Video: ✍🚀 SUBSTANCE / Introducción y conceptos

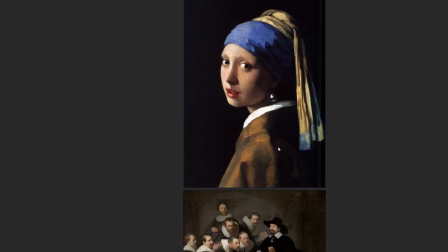10:54 Todo este proceso de arte rupestre,
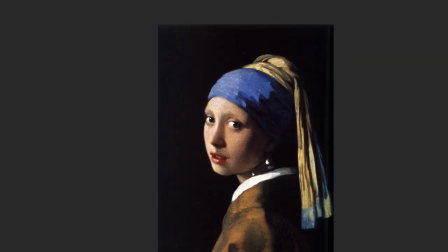10:57 todo este proceso de estudios y estudios de milenios de años Nos han llevado a la actualidad,
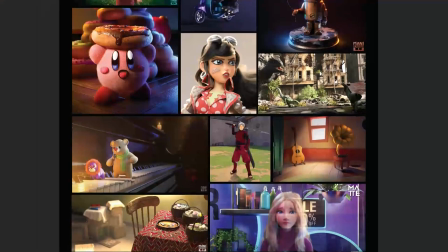11:03 al proceso actual que tenemos ahora Este proceso en donde las texturas y los modelos se
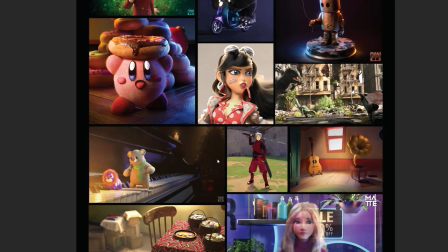11:09 calculan con procesos matemáticos Para tratar de llevar lo que pasa en la vida real a
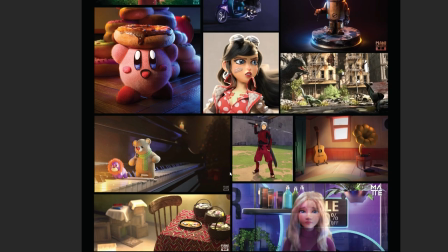11:15 una computadora Cosa que es fantástico,
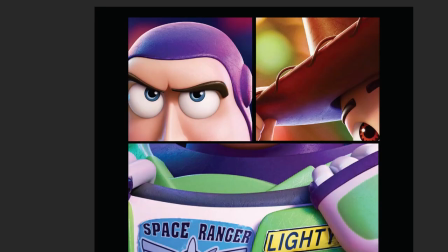11:17 es algo bastante increíble Entonces en este caso de lo que va de Toy Story por ejemplo Es algo que está bastante detallado y es una locura verlo,
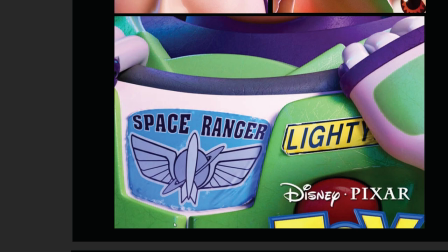11:26 ver que el sticker de vos está bastante desgastado y que se podría salir si tú tranquilamente lo jalas mal,
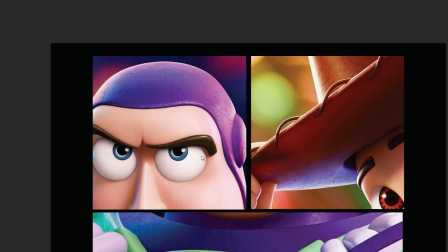11:32 ver la cabeza de vos, sabes que son juguetes que a pesar de que se ven bastante bien y estéticamente bien,
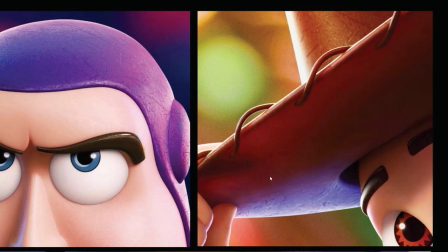11:39 sabes que están bastante antiguos, bastante viejos, bastante desgastados, contarte con estos detalles un montón de cosas,
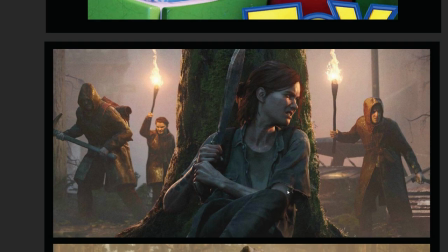11:47 lo mismo pasa con los videojuegos. Aquí igual con la parte de Last of Us Estás viendo a estas personas por detrás Con una iluminación cálida Pero no es una iluminación cálida Que te produzca bienestar
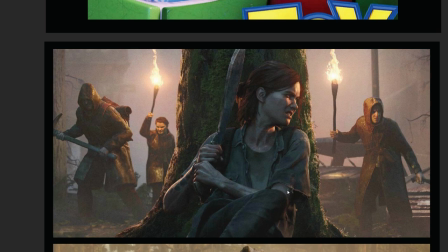12:01 Es una sensación Que te produce como que alerta Tensión Y obviamente está esta parte central Bastante lista para atacar En caso de que se llegue a asistir Con esta iluminación un poco más fría Como dato, Nauridog Que es el estudio que hace Last of Us trabaja con substance painter,
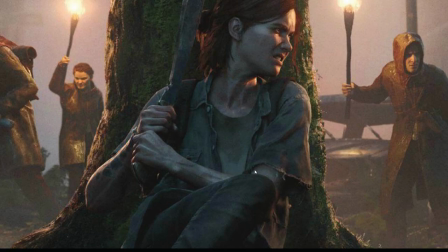12:20 substance designer y toda esta gama entonces en la parte de texturas podemos ver a Eli con su ropa desgastada su ropa sucia,
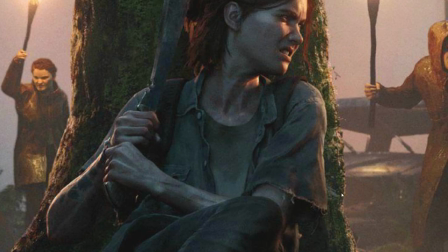12:29 te están contando que esta camisa no se ha lavado en bastante tiempo probablemente sea heredada,
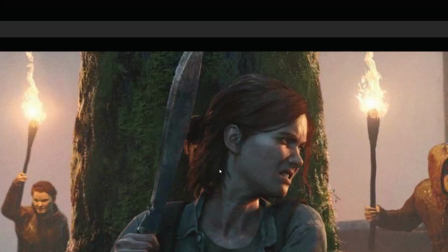12:34 regalada por alguien que ya falleció ve su cuchillo bastante malo,
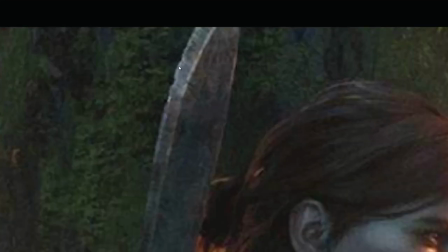12:39 igual les podemos ver aquí un poquito de desgaste en la parte del modelo y sucio,
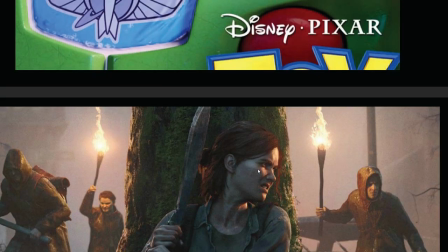12:44 por lo que debe ser muy probablemente sangre La expresión, la piel, sus tatuajes
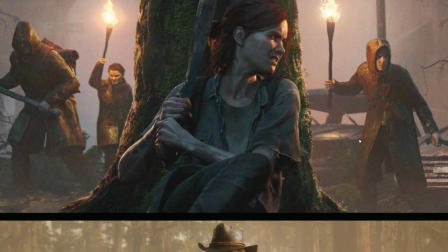12:51 Los tipos de atrás por el mismo camino Cómo sus ropajes
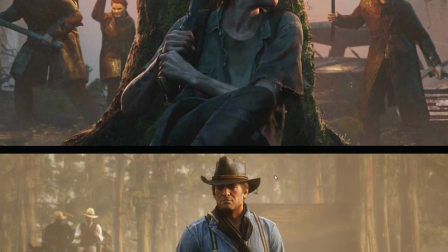12:56 dan este misticismo Ese es otro ejemplo de otro videojuego
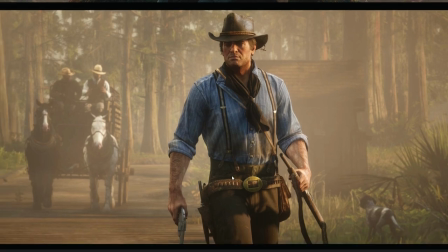13:00 que es de Rockstar Este videojuego es Red Dead Redemption
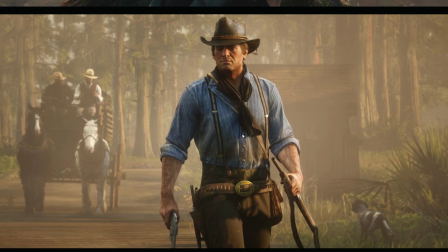13:06 Este personaje lo que está haciendo es contarte bastante de su contexto Donde vive,
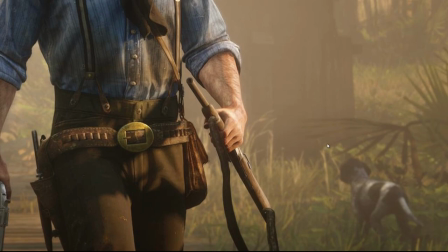13:12 lo vemos con el pantalón sucio Lo vemos con el perro por detrás Este shot en sí te está contando un montón sobre él
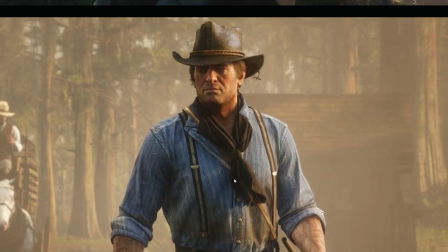13:20 Sabes que no es tan actual por la manera en que se está vistiendo
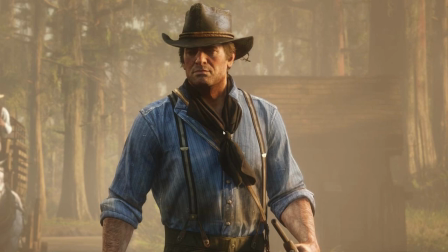13:25 Puedes ver esta tela de aquí No es una tela que está reaccionando a la luz como si
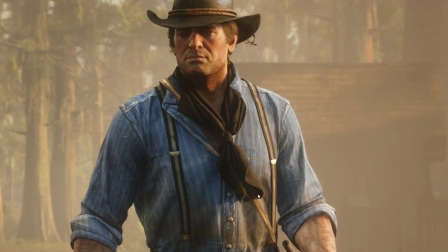13:30 fuera tela limpia No tiene sus brillitos un poquito más intensos como si lo tiene esto acá
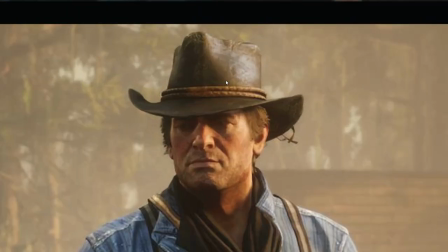13:36 Es una tela que lo ve sucia, es una tela que está empolvada Lo ve su sombrero y es un sombrero que se ve viejo Todo esto
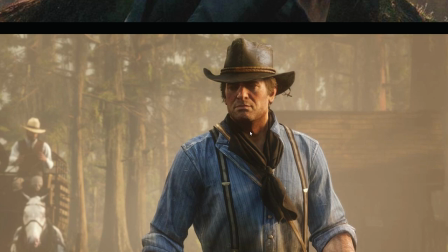13:43 nos va armando un contexto Y del contexto del mundo de donde pertenecen estos personajes
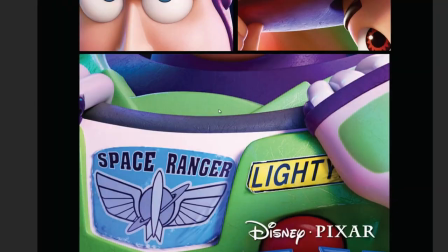13:51 Inclusive si eres un juguete como en Toy Story O eres alguien que está tratando de
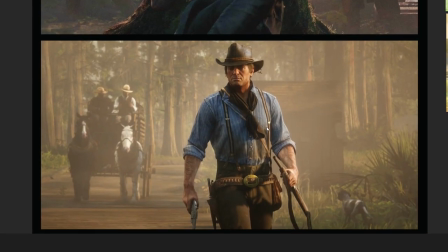13:55 sobrevivir O eres alguien que simplemente vivió hace mucho tiempo En una sociedad totalmente a la que nosotros conocemos Y esto no pasa únicamente con la parte hiperrealista Esto va conectado bastante con el departamento de arte de este
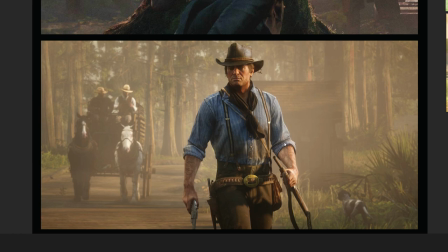14:10 departamento que escoge justamente cómo, por qué el personaje tiene la camisa abierta o cerrada o por qué está sucio aquí el pantalón.
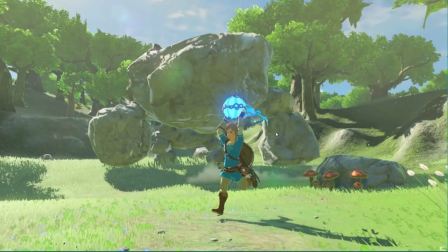14:19 Y en juegos, como por ejemplo The Legend of Zelda, esto es un cel shading cool, es un cel shading que la verdad se ve bastante bien,
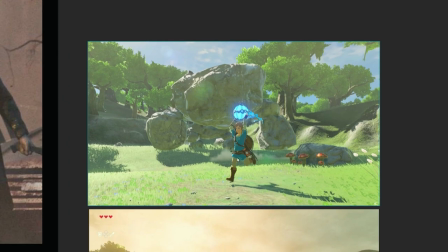14:27 pero las texturas del personaje tú no lo ves sucio y tampoco nos está contando que ha estado dormido 100 años, pero el mundo y la iluminación sí que lo hacen.